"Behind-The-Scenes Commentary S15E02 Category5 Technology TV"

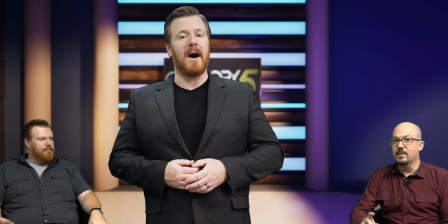And what we're going to see is the third segment of the format clock, which is strictly jumping into, okay, I want to show you.
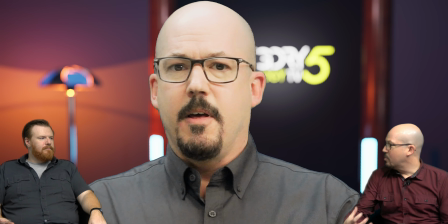This is the new version of the, like that virtual reality, augmented reality version of the unboxing.
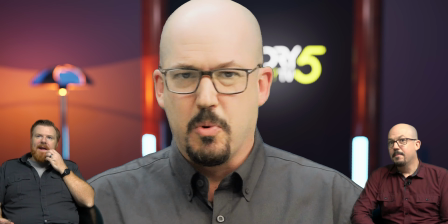Yeah. Which is to show you the actual product. So that's what we're coming up to. Yeah. Yeah. And what I really in particular liked about how this format
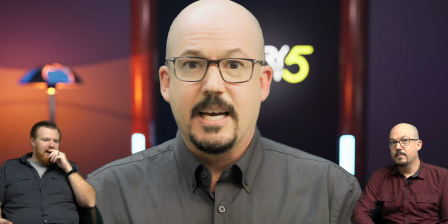is working is it gives you the ability to not just talk,
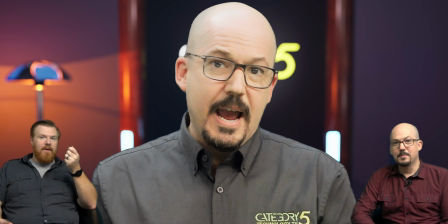but also to show the various components. In a very unique way. Yeah, in a very unique way that I think is not utilized anywhere
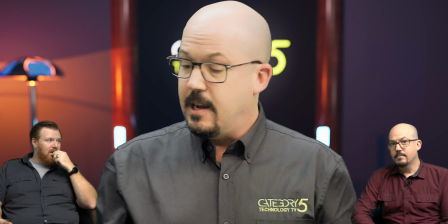else in the tech education stratosphere of YouTube or anywhere else online.
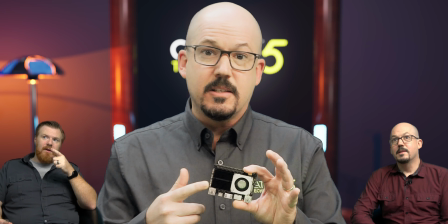And it's now that's an actual Catasmim 4 that you're holding. That is. That's not the 3D model. Right.
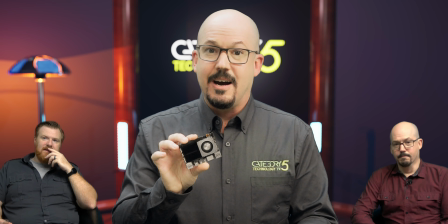But the 3D model was used in the Matrix scene there. Really, really, really cool stuff.
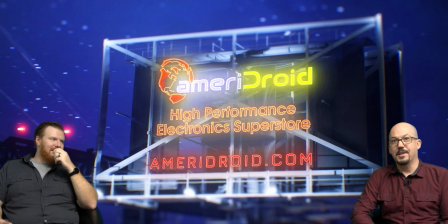Sponsor message. Oh, yeah, sponsor message. This is important. Hey, go to Ameridroid.com. We love them.
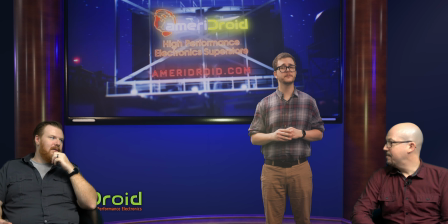Yeah. And it is important because they help to furnish and fund what we do. That's right.
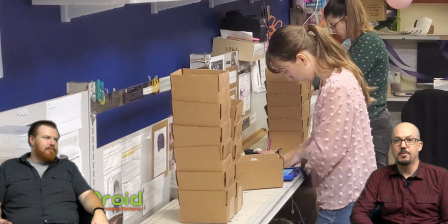Anytime you see a sponsor message built into our episodes, you know that those folks are actual supporters of Category 5 Technology TV.
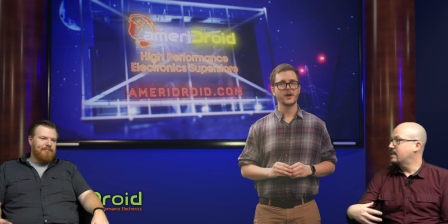A YouTube ad is a little different because, yes, we get revenue from that that helps us to produce our show,
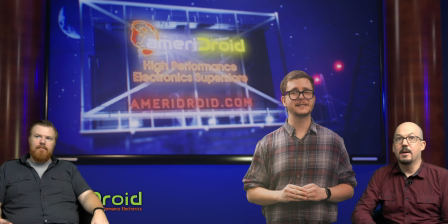but the sponsor videos, sponsored tags and things like that, like what Henry is doing right there with Ameridroid, these are folks that are actually supporting what we do directly. So they're saying, hey, we love Category 5, and we want to stand by them, and we want to do the same with them.
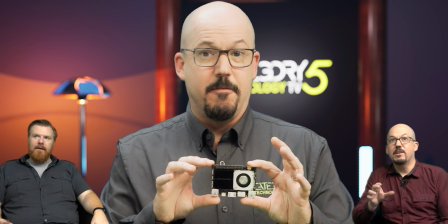So that's where that comes in. So there's that shot that you're talking about, Jeff.
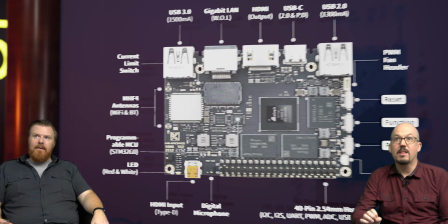So this is where we get into the third portion of our format clock, which is to say, hey, we're not doing a standard unboxing.
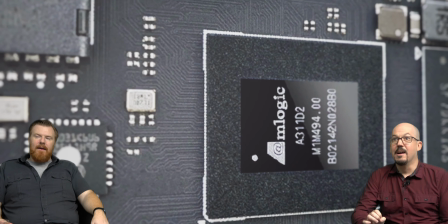Let's get a look at the Catus Vim 4. we're zooming right in there and look how crisp and clean that is like that's that's a massively
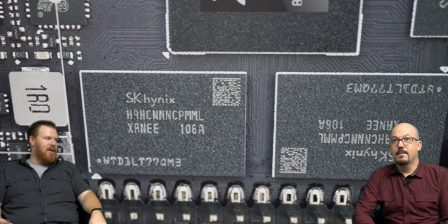enlarged photo of such a small board but just a little bit bigger than a credit card yeah and like to be able to show that on the
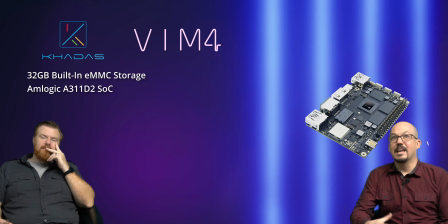screen and be like oh this is cool and things like that having an explosion and then here is a bullet list of the specifications so these
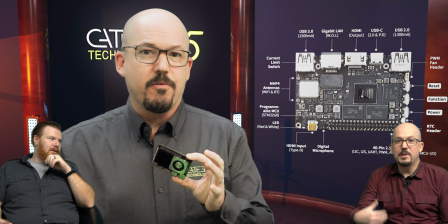are the books these are the book specs of the cadis vim 4 but we always want it to be much more entertaining but it's like
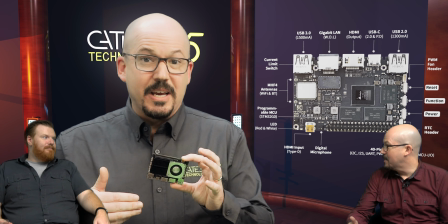you're learning about the product but at the same time it's it's fun to learn about it yeah and one of the unique things that i did here that's different than
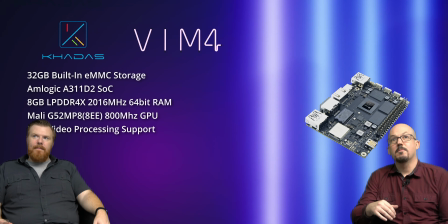some unboxing videos that i've seen on youtube is so you see that bullet list populating and hdr video processing support micro hdmi so
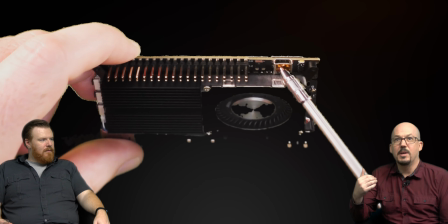typically we see an unboxing and it's like here's the bullet list we have two by two memo we we've got wi-fi six we've got
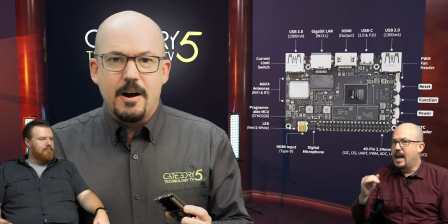this feature we've got that feature we've got hdmi we've got hdmi input and and it's a bullet list yeah which you can read online which you can read
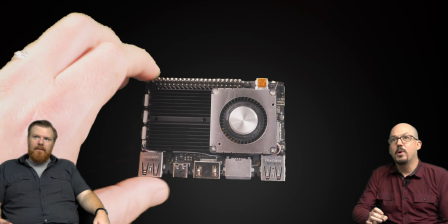online and and what i did here that's different than that you see why each bullet point takes a little longer is because i'm not pointed to dsi i'm not pointing
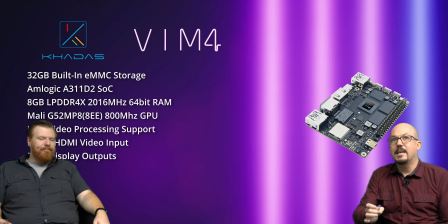to these features and saying that's what it is i'm actually explaining okay well here's what that means in each of those bullet points
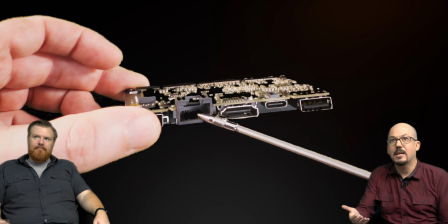so watch back to that episode and you'll catch this when i say there's gigabit ethernet i talk about what that is when i say there
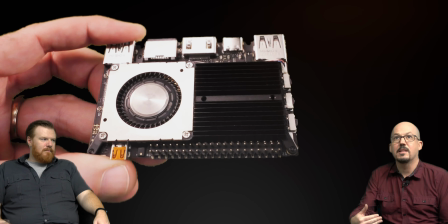is a 40 pin gpio i'm talking about i squared c and the abilities When I talk about the M.2 port,
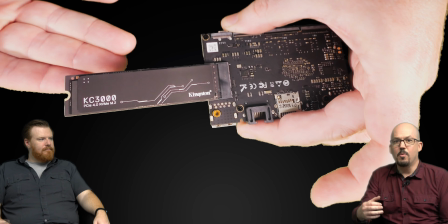I'm talking about what that means to you. So we're explaining it, not just giving you the bullet points.
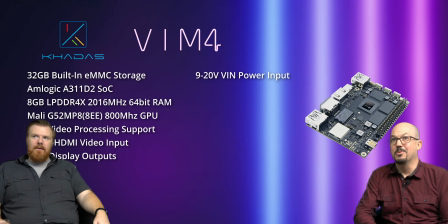I'm showing you the VIN power input, and I'm showing you that I'm able to actually use a power supply that's quick charge capable.
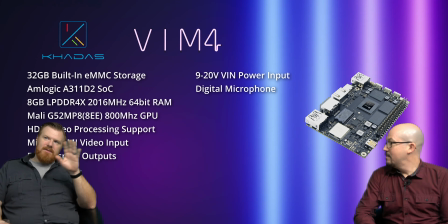Now, one of the things that I love about even just these split
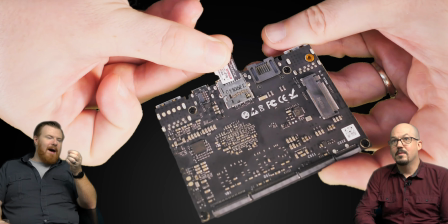scenes is you put a lot of detail into the visual effects
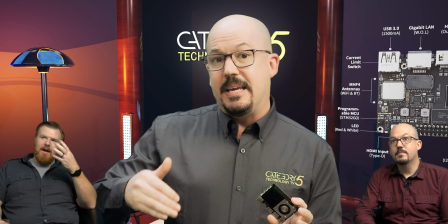in a very subtle way. like i don't i don't know if you know watching notice in
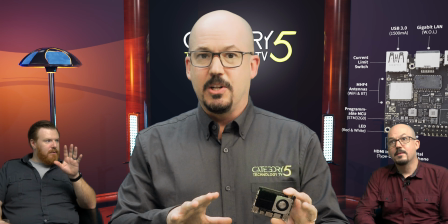the background the smoke from the explosion that happened on the wall is
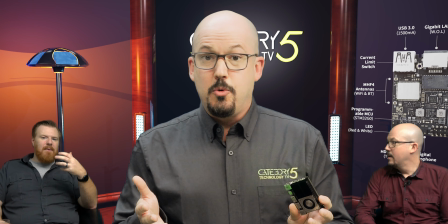still smoldering it's still going in the background to create this dynamic effect so that when you're doing these displays of like hey here's the bullet point
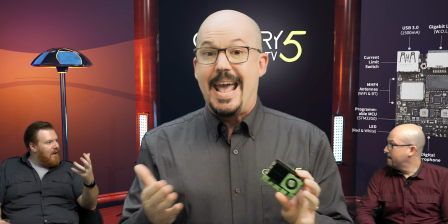like you can see the smoke just you know wisps in the background and that's what i love about this new shift to you know using unreal engine
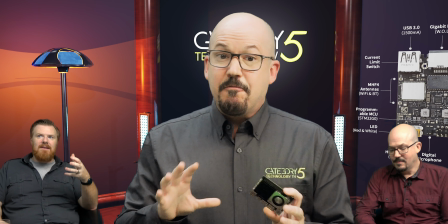and going augmented reality is is you can add these elements that otherwise we couldn't have done.
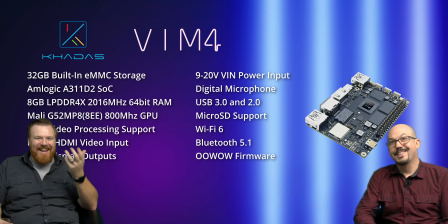I mean, we couldn't have smoke in the studio if we were filming, but you could do it here.
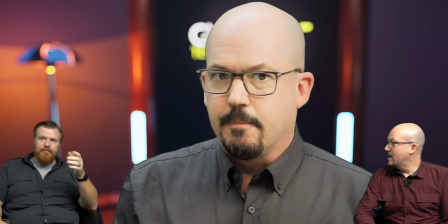And it just brings the visual effects to a whole new level. And part of that is actually improving the visuals as well.
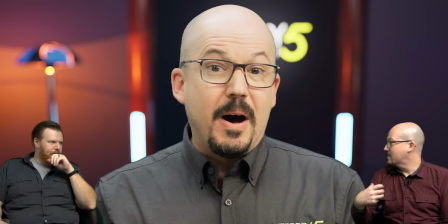So it's to bring out those lights from a technical standpoint.
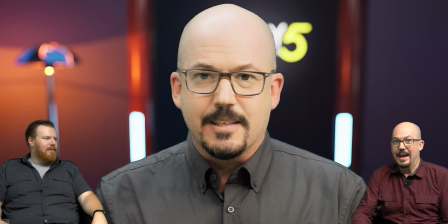I mean, we know that a smoke machine at a rave is going to make the lights and the lasers stand out, right?
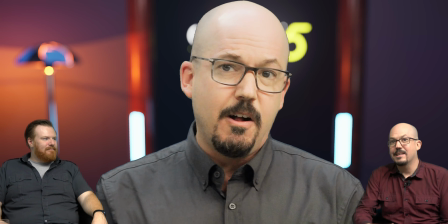So that's exactly the effect that I use,
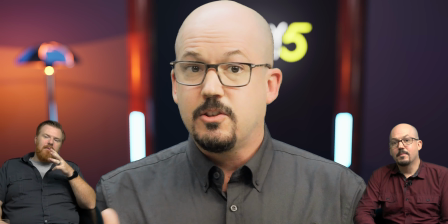but virtual yep and and even in this episode you know because it's our it's season it's episode two of season 15 yeah you
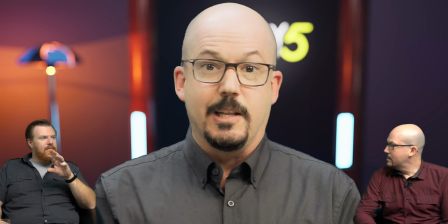know how much more advanced was your knowledge compared
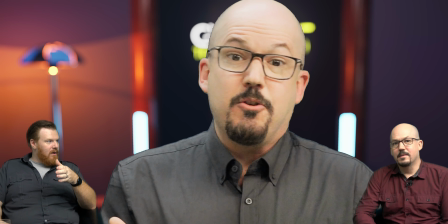to episode one always growing all the work always growing like your green screen
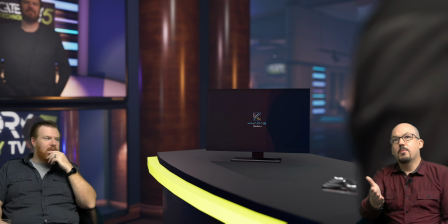work and the the chroma key cuts were so much more i mean here we've got the screen shot for the augmented reality visual of the uh
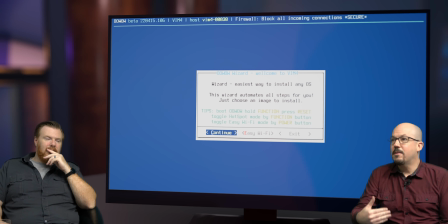the screencast so look at that and you can already see that if you compare that to episode one from season 15 the colors are more vibrant it
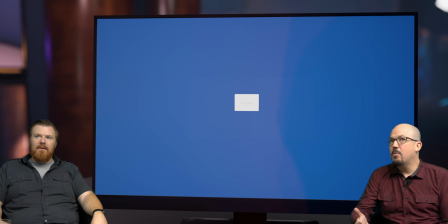stands out better it looks more realistic there's still things that I want to improve there's a little bit of ghosting when the screen moves and things like that
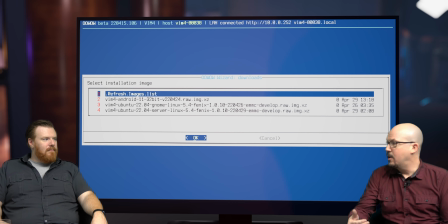but these are all things that I'm working on and learning and and as I go through the production uh for each episode I'm I'm saying
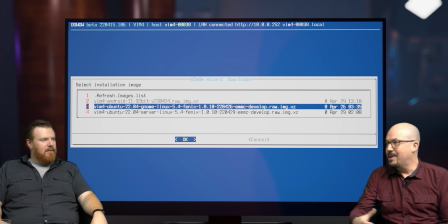oh there's a little bit of ghosting there on episode two so on episode three I'm going to improve that oh for sure and even with the set
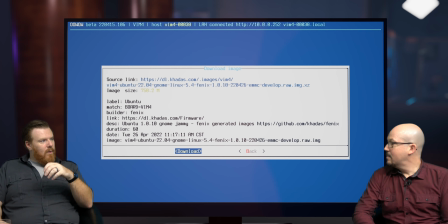design like i i think of you know placing those chairs in the white room and placing the yes you know the shelves and and you know
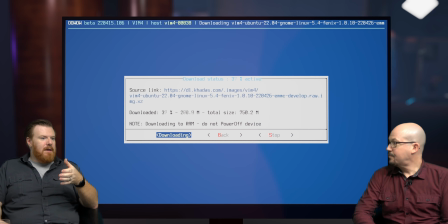in doing this we're learning about even the resource management that we have
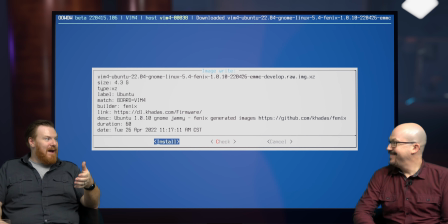to build into our production paradigm for this because like how is
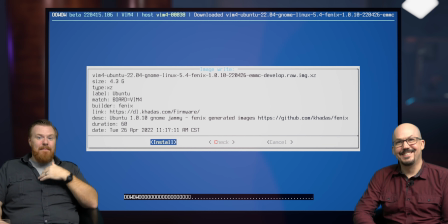this going to perform during render exactly because i'm doing my set design on a laptop yeah
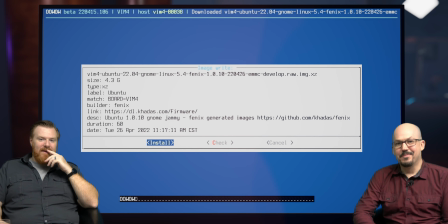with unreal engine you've got the the big bvi9 the decahedron yeah but
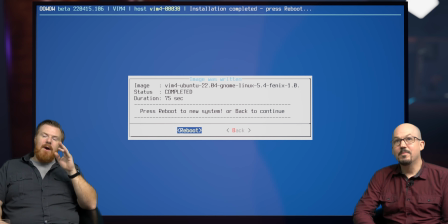and it's coming together so unbelievably well now one of the things I love about the caddis and the way you show it here and I
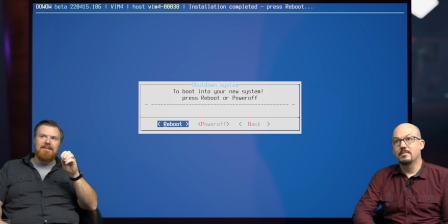realize that you know it there's a bit of a speed up on the screen but it is just how easy it is yeah to to run the caddis
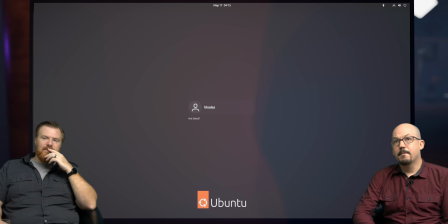installation to to pick your distro and just run with it and and it was really neat being able to watch uh the show come together and watch
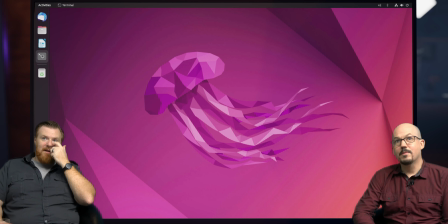this paradigm uh you know merging of the two because this is your screencast and seeing how flawless it fits together to show the ease of the
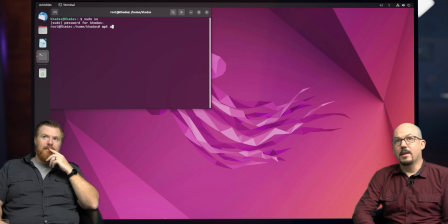of the signal board computer it was really really cool and this looking at our format clock this is the next phase of the format clock which is to actually
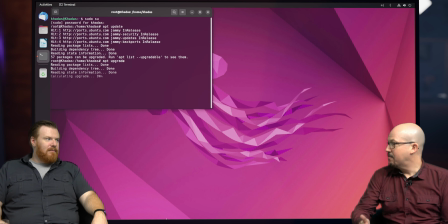demonstrate the product yes so we've gone through the first few phases of the format clock we've shown you the unboxing the pseudo unboxing now it gets into the actual use case of the product so unlike an unboxing where oh look here it is out of the box and that's the end of the
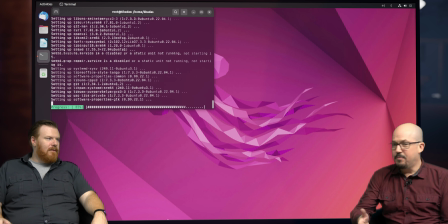episode no we want to actually show you and teach you what you can do with it so it's not verbose it's not overly technical or anything like that but I show you enough about the performance of the board to be able to show you in this particular case anyways with the vim4
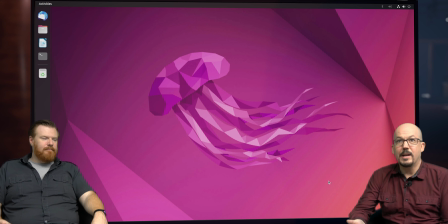how it works how you get it set up and if you went and bought one having seen the video you'd be able to follow the
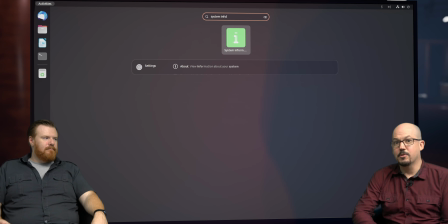steps that I show you on the screen and be able to to get through that initial setup and here as we experience for example,
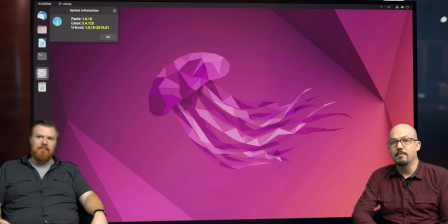the lack of GNOME System Monitor.
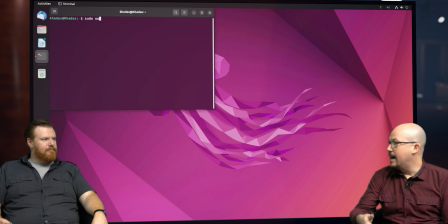I'm also demonstrating the Linux tool, GNOME System Monitor, using apt, and we're learning these types of things without ever saying we're learning them. So these are being taught. I'm teaching how to use apt to install GNOME System Monitor,
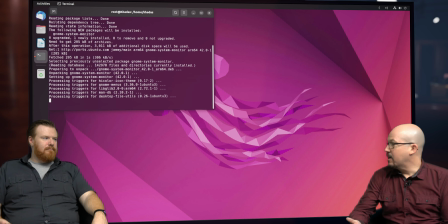and I later use it to fix a Firefox issue in Synaptic Package Manager.